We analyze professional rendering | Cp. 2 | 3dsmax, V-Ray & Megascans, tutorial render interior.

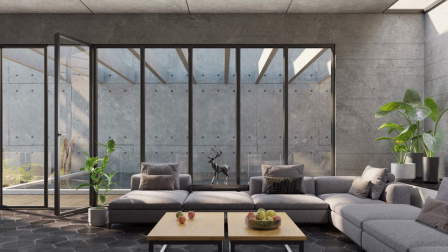Welcome to the series of how these renders were made. Today, we are going to analyze how this image was made by a 3D artist based in Croatia.
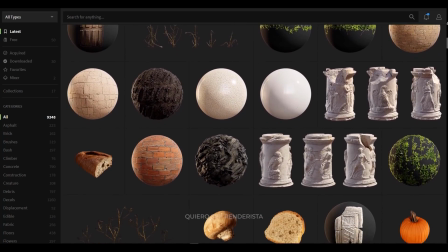We will see how he transformed in a short time a basic scene into a complete image using the Megascans library and Quixel Bridge.
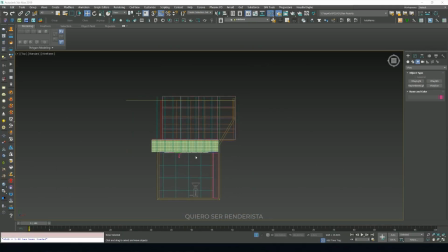The scene is created with 3dsmax. It is a room seen from a central perspective overlooking a kind of courtyard.
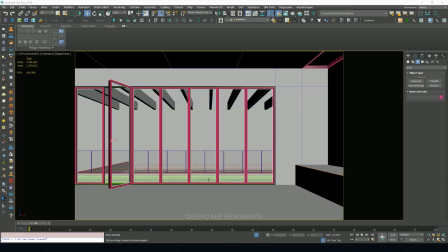There are several large windows facing the courtyard and a window on the roof, which allows us to get a beautiful light in the scene. As for the lighting, they used a simple light setup.
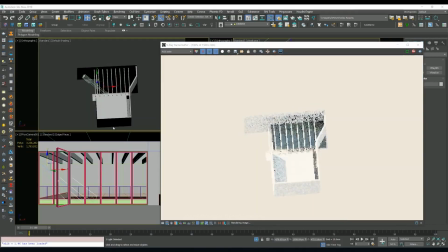They placed a vray to shine through the beams and windows and produce a subtle striped pattern on the ground.
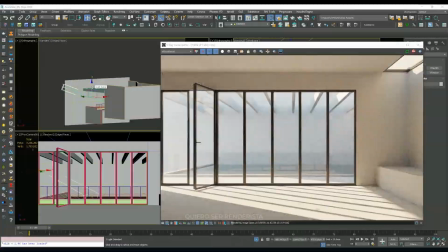They increased the size of the sun to soften the shadows. And for the environment, they used the default vray ski.
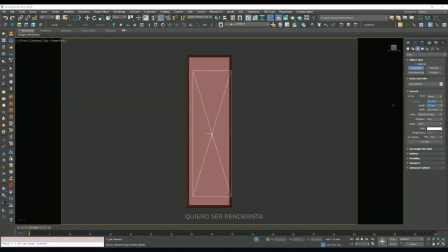In addition, they placed vray lights on all the windows and on the roof window.
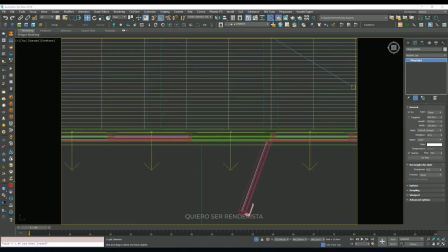They increased the directionality of the light so that it illuminates more on the walls.
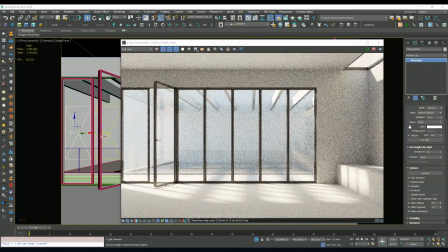Lights are used on the windows to introduce more light into the scene because once we add all the assets and materials, it will darken.
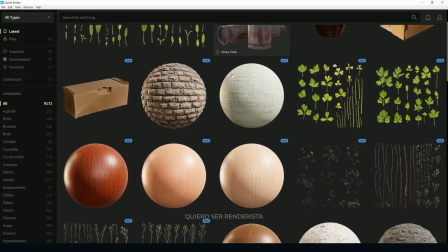And in this way, we have more control over the final look of the scene.
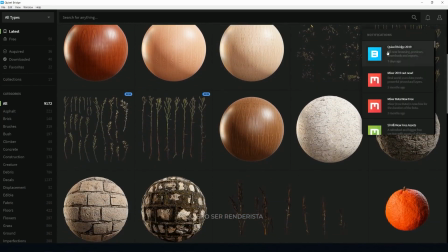Now that the scene setup is complete, they started importing the assets. For this project, we only use Quixel Bridge,
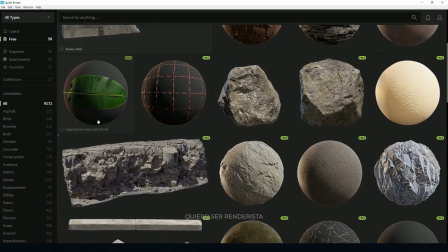which is a powerful content management software that allows us to export assets with a single click.
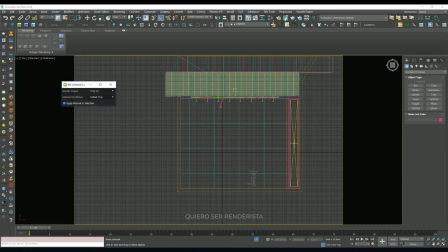First, Megascans Live Link for 3dsmax must be installed, which allows both Max and Bridge to communicate with each other. Since you use vray for this scene, all you did was select it as your renderer from the Live Link drop-down menu.
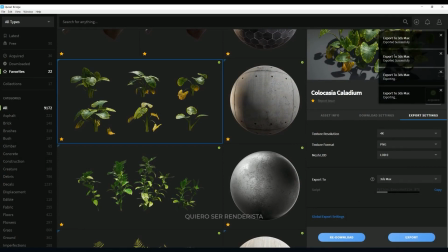Once you select an asset to use, you need to check the export settings in Bridge.
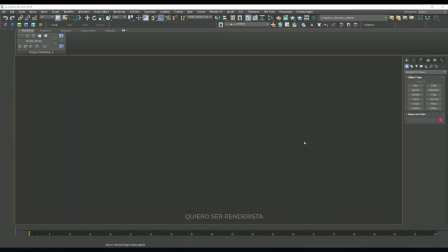There you can choose the resolution and texture format, and also the level of detail you want to use for the geometry.
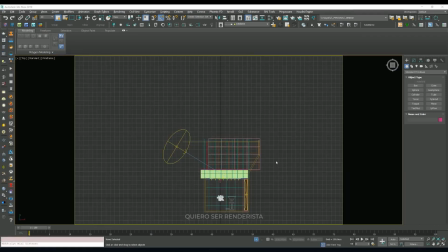If you have multiple 3D applications running, this is also where you choose which one to export to.
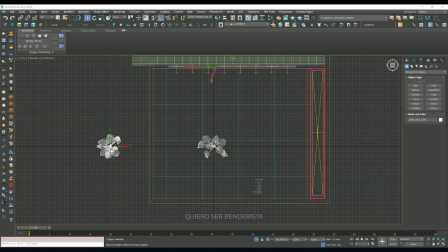Once the configuration is confirmed, all you have to do is press the export button and return to 3dsmax.
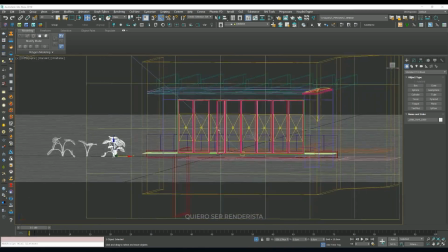The selected model will be imported with the materials already applied, so all you have to do is place it where you want it in the scene.
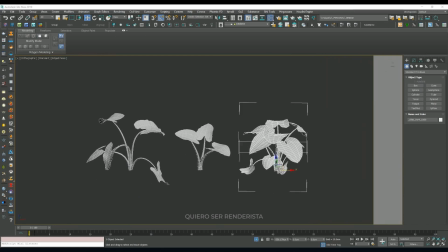If the model comes with multiple variants, just separate them. Once this is done, I texture the walls and floors with Megascans. In the Live Link window, there is a Apply Material to Selection checkbox. We will make sure it is checked before we start exporting surfaces. We will go back to Bridge and select the surface we want to apply.
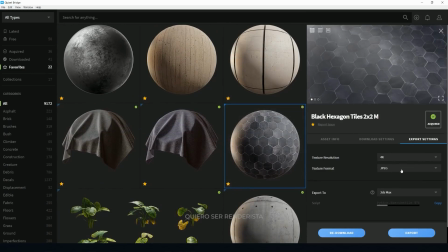We will also select an object we want to apply it to, in this case, the floor. Once we export, the material will be automatically created and assigned to the floor.
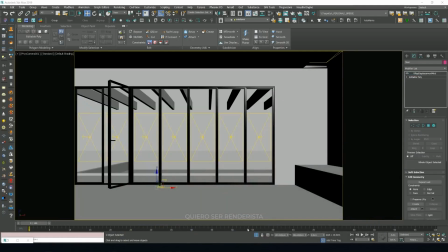And that's all it takes. Once again, we will repeat the process and apply materials to the walls, ceiling, etc.
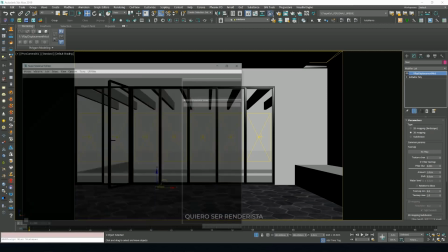Now it's just a matter of repeating this simple export process for all the resources we want to use.
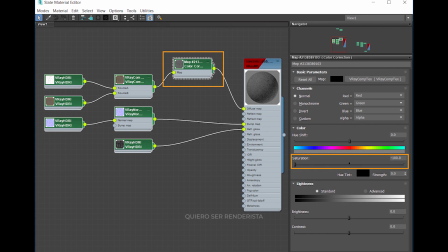They made some adjustments.
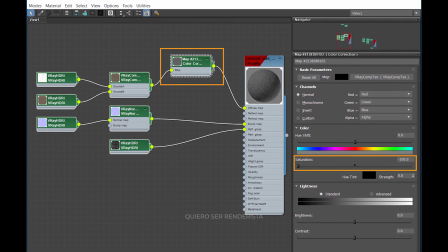For example, the default concrete walls we imported are a bit yellowish, so they adjusted them a bit to get a grayer color.
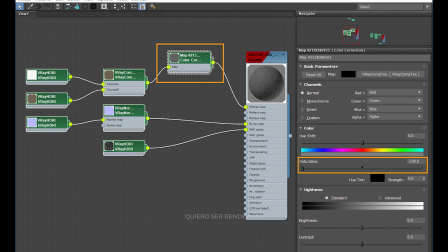They added a color correction map to the diffuse channel and desaturated it.
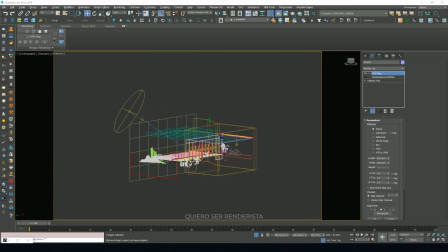Since the wall covers an important part of the image, it would be nice to break up the surface a bit and make it more interesting.
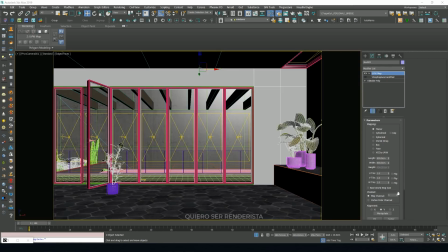The Megascans library has many imperfection maps that you can use for these cases.
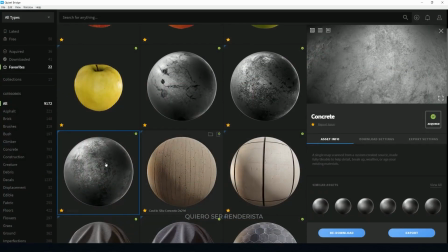To import individual textures or parts of any asset manually,
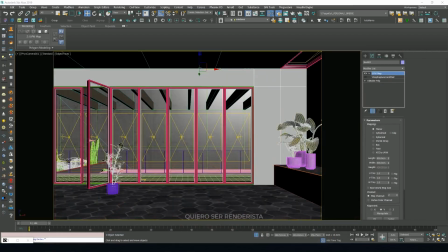Quixel Bridge has a super useful open in folder option, which we can use to open a Windows Explorer file window with the asset in question.
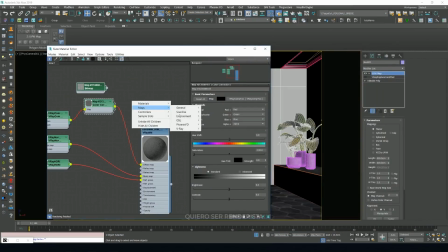We then drag the texture into the material editor. A simple black and white map added to the diffuse channel via vray comp text map set to multiply mode should suffice.
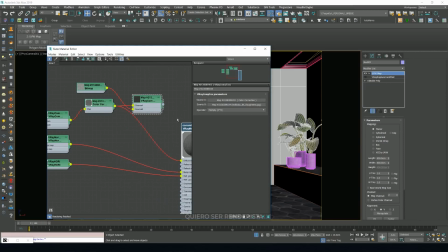Since these textures are available at a maximum resolution of 8K, we can stretch the map over the entire image without losing any detail.